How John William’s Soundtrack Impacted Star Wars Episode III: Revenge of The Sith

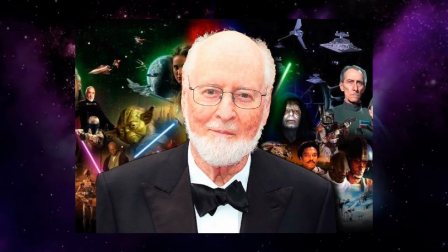0:00 John Williams is one of the greatest movie composers of all time. His list of home runs is so deep, we need the entire year to go through it.
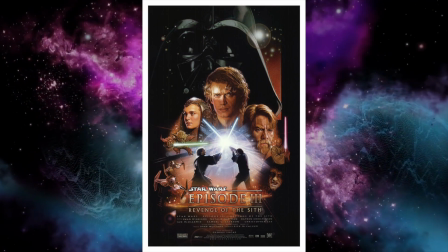0:07 One of my favorite scores of his is Star Wars Episode 3, Revenge of the Sith.
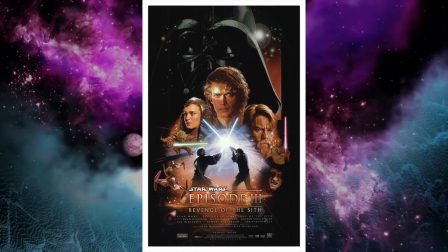0:12 It's my second favorite Star Wars movie of all time, and a big reason is because of its soundtrack.
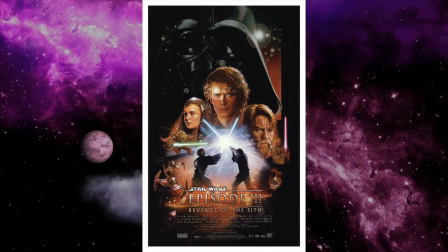0:16 In this video, we'll be breaking down how the score of John Williams helped make this movie such an impactful part of the Star Wars saga.
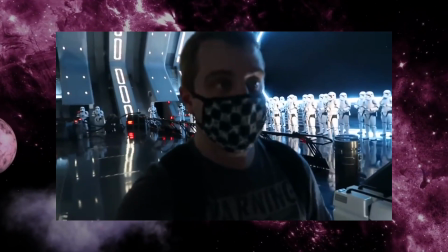0:23 I say we because my good friend Jimmy from Critical Reviews will be jumping in later on to break down the second half of this film.
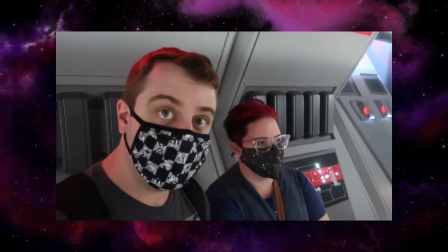0:30 Hey buddy, thank you so much for having me back on another episode. Feels like ages since our Epcot video.
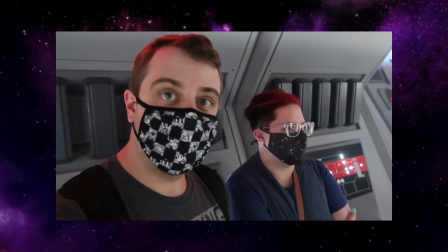0:35 Big shout out to him for taking the time to collab on another video with me and making yet another banger.
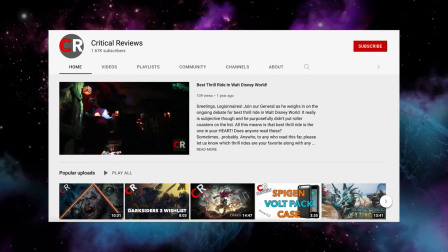0:40 If you like what you hear, his channel will be the first link in the description below, so be sure to check him out and subscribe to Critical Reviews.
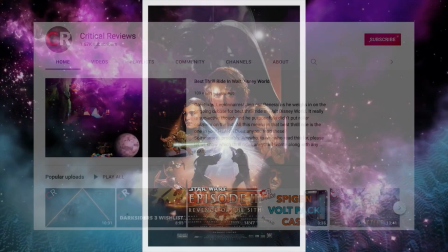0:47 Without further ado, here's our breakdown of the score behind Star Wars Episode 3, Revenge of the Sith.
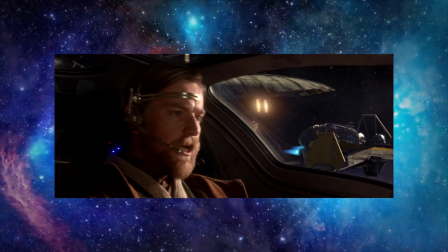0:56 We open up this movie with an intergalactic dogfight.
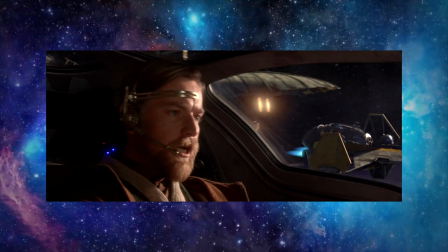1:01 The hectic music that continually builds throughout the opening dogfight shows just how
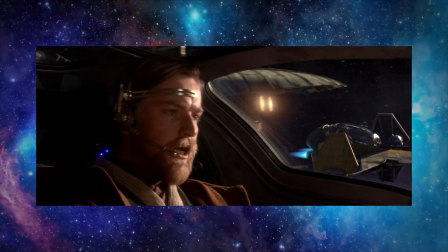1:07 chaotic a galactic dogfight would be until they enter the hangar and the music completely stops,
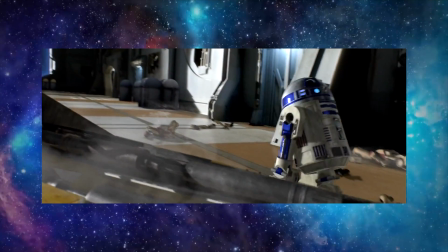1:13 to contrast how quote-unquote loud a galactic dogfight would be in space where there's no sound.
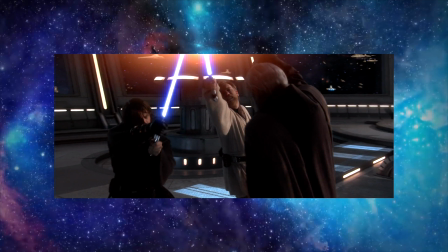1:21 When Obi-Wan and Anakin team up to fight Count Dooku, this fight actually starts with no music,
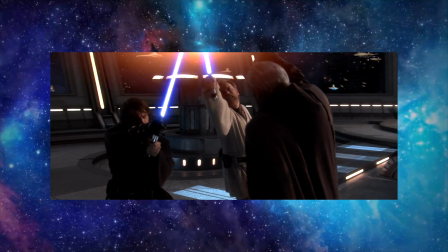1:26 which is quite strange because usually a lot of the fights within Star Wars have a bunch of music behind them,
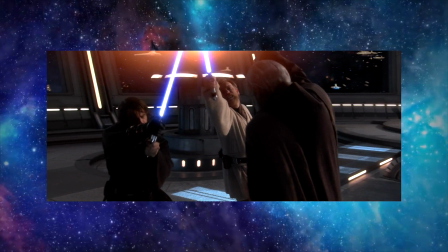1:32 so the fact that this one started off just silent and it's just the sounds of battle
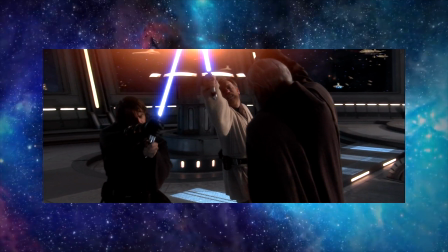1:37 really just kind of throws you off for a second and makes the battle stand out even more.
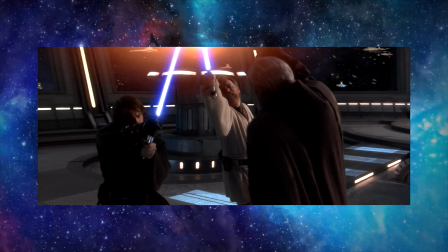1:42 So the decision to not have any music for this specific battle, I think it was a pretty clever idea to just kind of throw people for a loop.
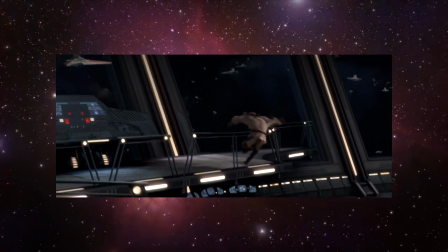1:51 It's not until Obi-Wan is knocked out of the fight does the music pick up to show the importance of Anakin now having to fight Dooku one-on-one.
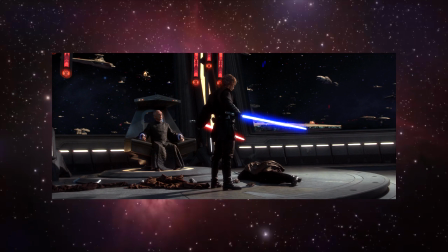1:59 After Count Dooku is killed, the music goes quiet and kind of eerie as the Chancellor talks with Anakin.
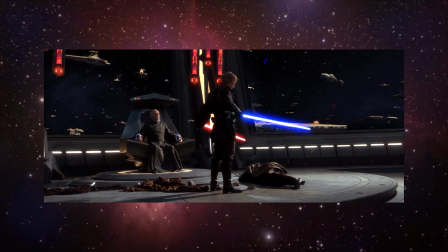2:06 It's essentially foreshadowing the strange decisions that are just starting off with
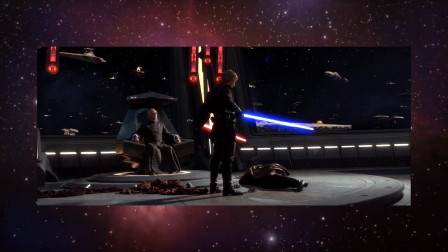2:12 this first odd decision to go against the Jedi ways and to kill Count Dooku.
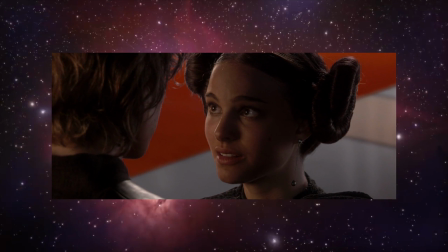2:17 When Anakin finds out Padme is pregnant, the music is as uneasy as he is at first.
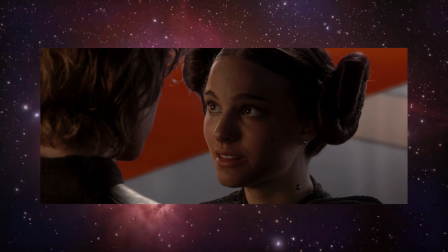2:23 The music follows his emotions completely. Shock at first, then positive and bright as the shock just waves right over him.
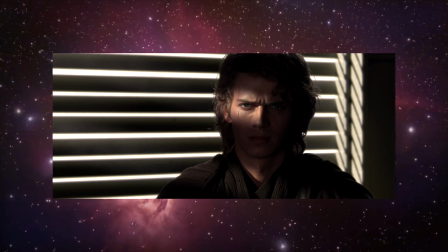2:32 When Anakin meets with Yoda to explain the nightmares he's been having, the music and the shot is very uneasy.
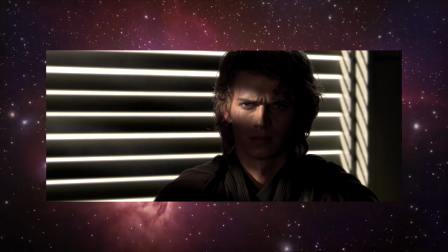2:39 The camera is pretty up close on Anakin's face, with the light coming through the window just illuminating part of Anakin's face,
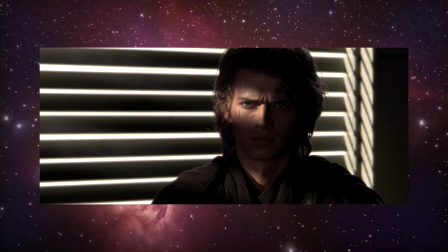2:46 and then the creepy kind of music showing that these dreams or these nightmares are something to be taken very,
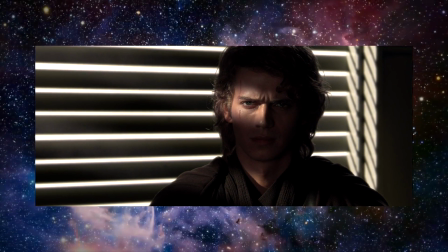2:54 very serious.
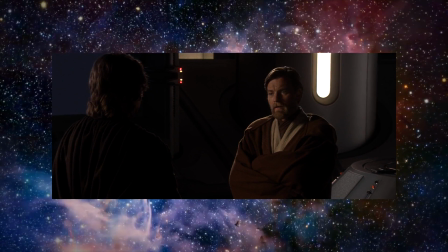2:56 When Obi-Wan approaches Anakin with his assignment to basically spy on the Chancellor, the score complements the emotions perfectly.
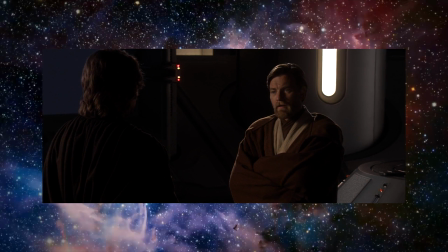3:04 It's subtly hectic and exposes Anakin's loss of trust in the Jedi Council, which is basically like his family.
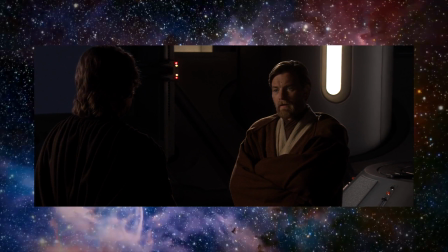3:11 This is another scene that leads to Anakin basically losing trust in his own family.
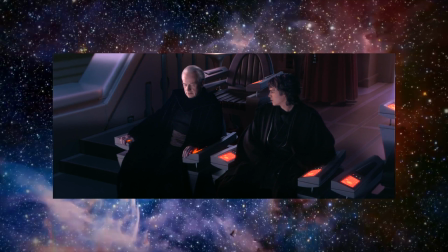3:17 To me, the most sinister scene of the entire movie is the conversation Anakin has with the Chancellor, where the Chancellor brings out the lack of trust Anakin has in the Jedi Council and
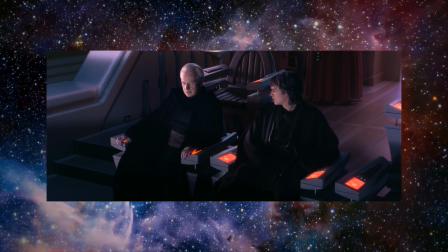3:29 explains that the dark side of the Force may be exactly what Anakin is looking for.
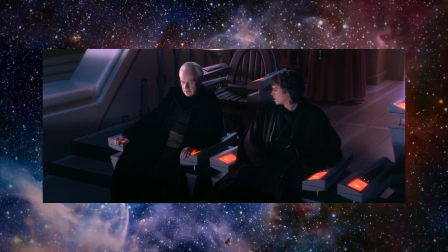3:34 The music here is very minimal and just creeps the audience along, making you think, is the Chancellor really doing this?
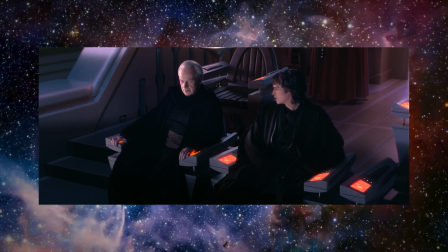3:42 And more importantly, is Anakin really buying it? The Sith theme is not pounding through the speakers at this point.
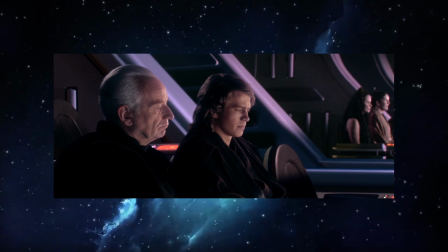3:51 It's supposed to just keep it subtle and keep the conversation almost kind of passive aggressive.
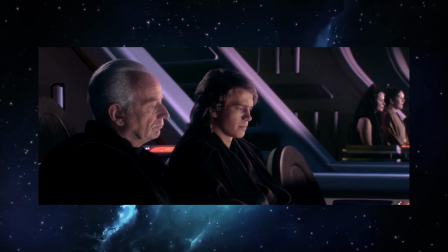3:58 It's all undertone here.
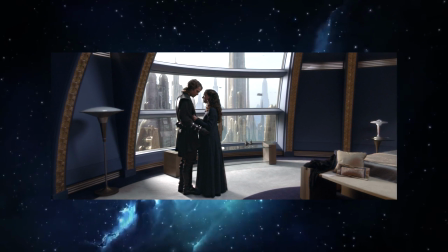4:00 If we move on to when Anakin promises Padme that he won't let her die in childbirth, the music sure as hell does not make you feel any better.
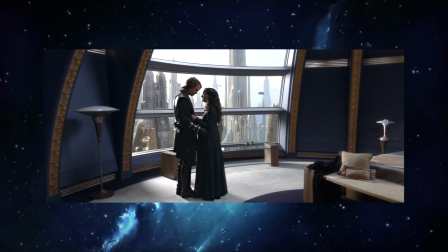4:09 Even though he is verbally reassuring her,
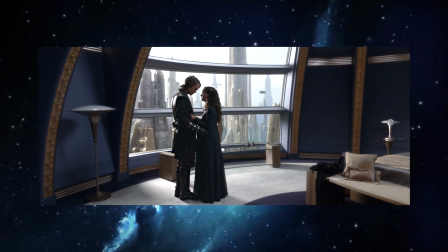4:12 the soundtrack is once again foreshadowing that this is not really a legit reassurance.
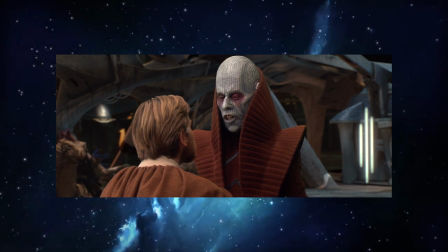4:18 Even Obi-Wan landing on Utapau, where the Pauan leader first comes up to Obi-Wan and basically tells him there's nothing strange going on here,
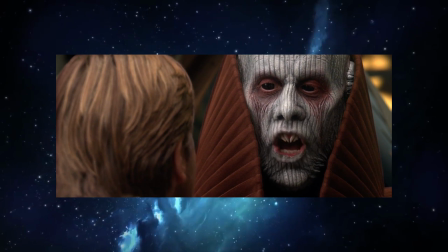4:27 no war on this planet, and then he approaches him a bit closer and whispers to him what's really going on.
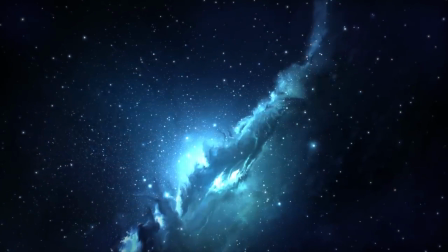4:33 It's just another example of how this movie is all about trust. And the first half is just the uneasy build-up to show you that the inevitable collapse is going to take place.
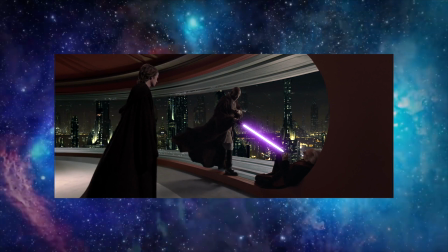4:45 This build-up peaks when Anakin barges in as Mace Windu is attempting to arrest the Chancellor.
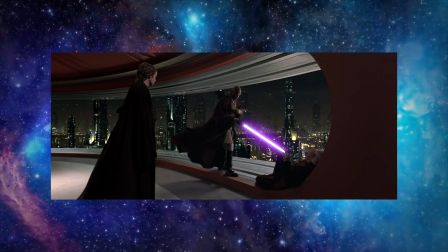4:51 This is the breaking point. Is Anakin with the Jedi or against them? Well, we all know the answer to that by now.
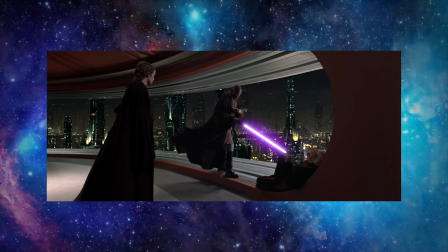4:57 This is a massive fork in the road for Anakin, who shouldn't have been there in the first place, but now it's decision time.
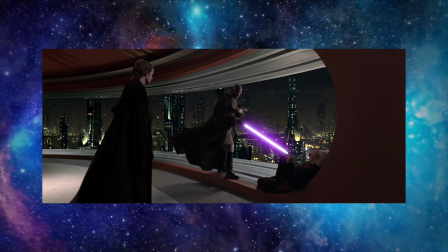5:05 The score kicks in with the dark version of the Star Wars theme and then goes sinister as Anakin makes his decision to side with the Sith.
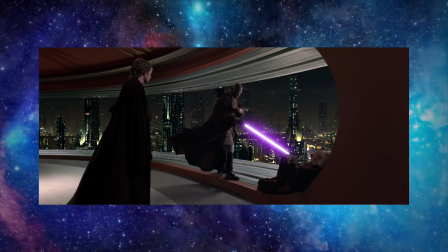5:13 And that scene, as Anakin officially becomes Darth Vader,
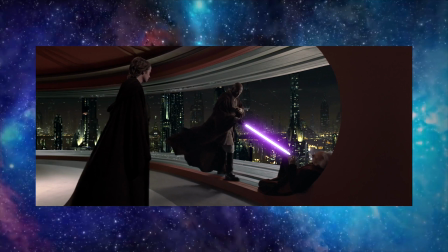5:17 ends the uneasiness and takes on the full darkness of the second half of this film.
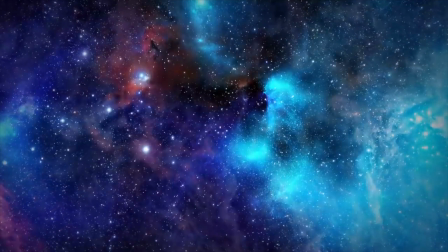5:23 Throughout the entire prequel, usually any forward move the Jedi make, the score reinforces it with positive, upbeat,
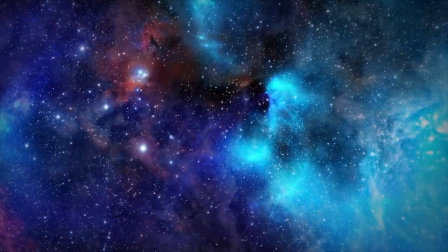5:31 inspiring music to reassure the audience that the good guys are making another move towards victory. But this is the one film in the prequel where that's not the case.
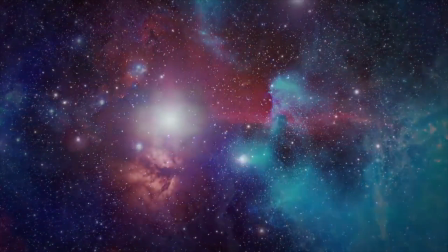5:42 Seemingly every move the Jedi make forward is not met with reassurance from the score.
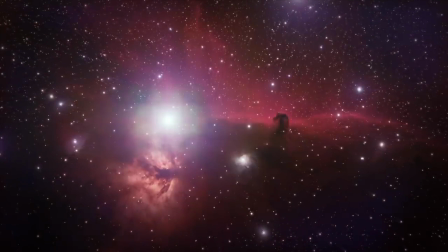5:48 It's primarily the uneasy, high-pitched strings. They make you question every decision that's being made in every conversation, whether it's public or private.
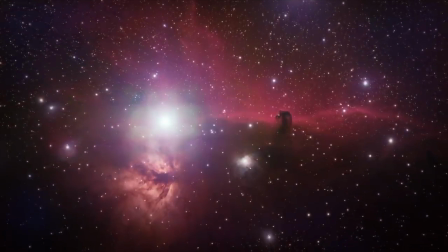5:59 A lot of the first half of this movie can be described with one word: uneasy. There's a bunch of private conversations, subtle jabs in the back,
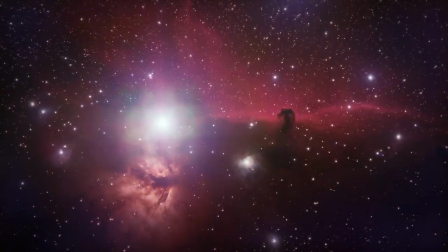6:09 emotions are ramping up from, of course, Anakin, Padme, and even Obi-Wan. The foreshadowing really starts to run thick in this segment of the movie.
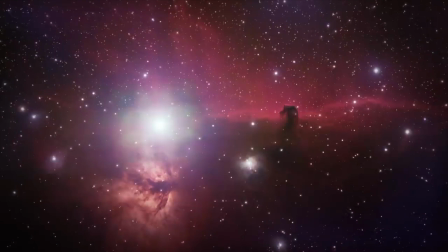6:19 Trust is at the center of this entire movie, and the first hour or so puts everyone's trust in question. The score maintains this uneasy feeling perfectly throughout this entire stretch of the story.
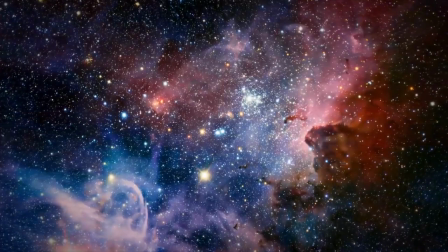6:32 Hey, buddy. Thank you so much for having me back on another episode. Feels like ages since our Epcot video.
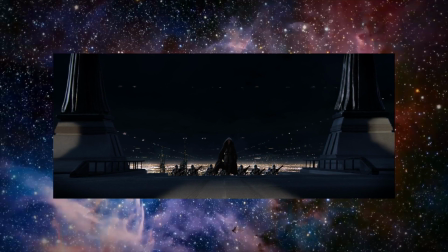6:38 After Anakin pledges himself to Darth Sidious's teachings, his next move is to lay siege to the Jedi Temple.
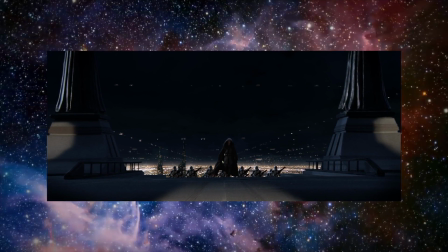6:44 The music is proud, brash, and full of conviction. Anakin is no longer sitting on the fence, but is firmly committed to his drastic actions.
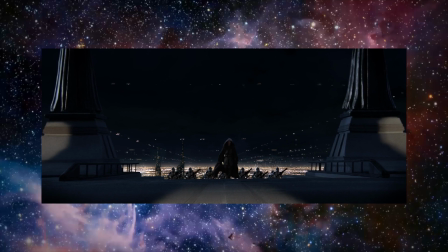6:53 Years of being neglected and sidestepped by the Council have led to this. The score is played like a triumphant yet sinister march as Anakin leads his battalion of clone troopers against the unknowing Jedi.
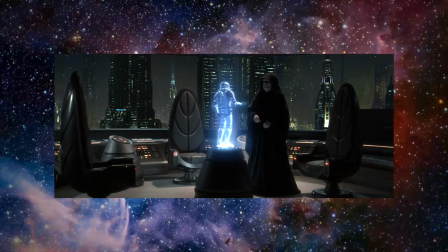7:05 Then, Order 66 is issued by Lord Sidious.
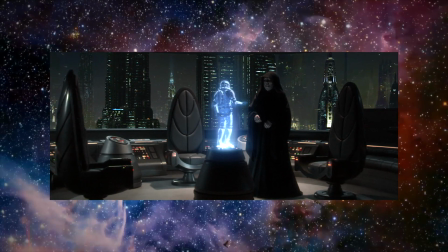7:09 The triumphant turns to tragedy as we bear witness to the deaths of Jedi across the galaxy.
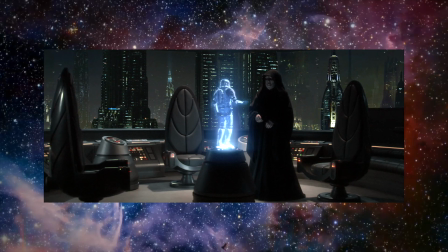7:15 Sorrow and pain can be felt as the strings on the instruments pull on your very own heartstrings.
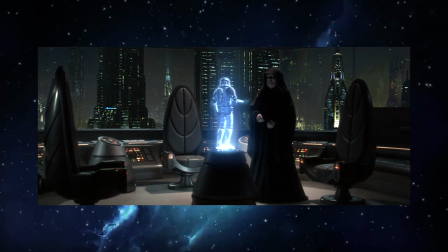7:20 It nearly plays like a funeral dirge, with the choir injecting a helping of disastrous chorus to this bleak song.
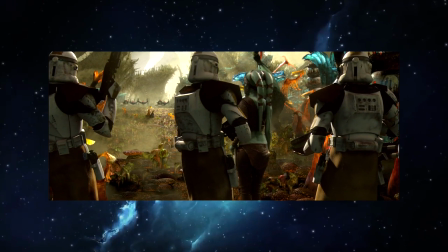7:27 The Republic is falling to the clutches of a newly forming empire.
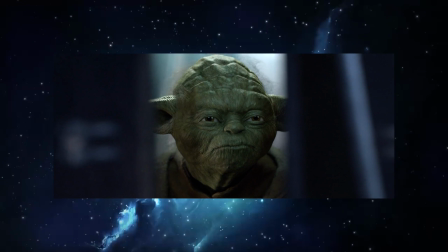7:32 For a brief moment, as Yoda is escaping Kashyyyk, we hear his own theme,
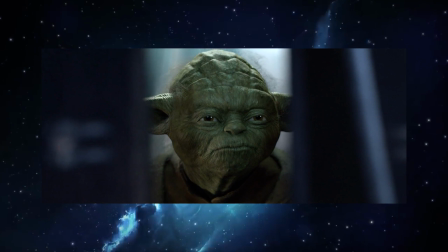7:37 one of hope and wonder that pulls us right back to The Empire Strikes Back, a moment of respite in this otherwise distressing time.
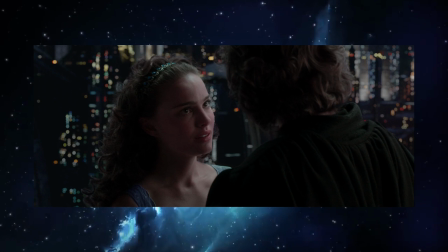7:45 Anakin meets with Padme after his night of destruction at the temple. The music here is sweet at first, as Padme shows concern for her husband and confusion as to what has happened. As Jalen put it earlier, this film is about trust, which now Anakin is using against his wife.
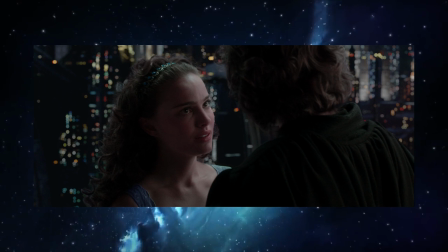8:01 As he begins to divulge half-truths, the music turns sinister, almost like Anakin knows exactly how Padme would react had she known what had transpired thus far. In his mind, the ends justify the means.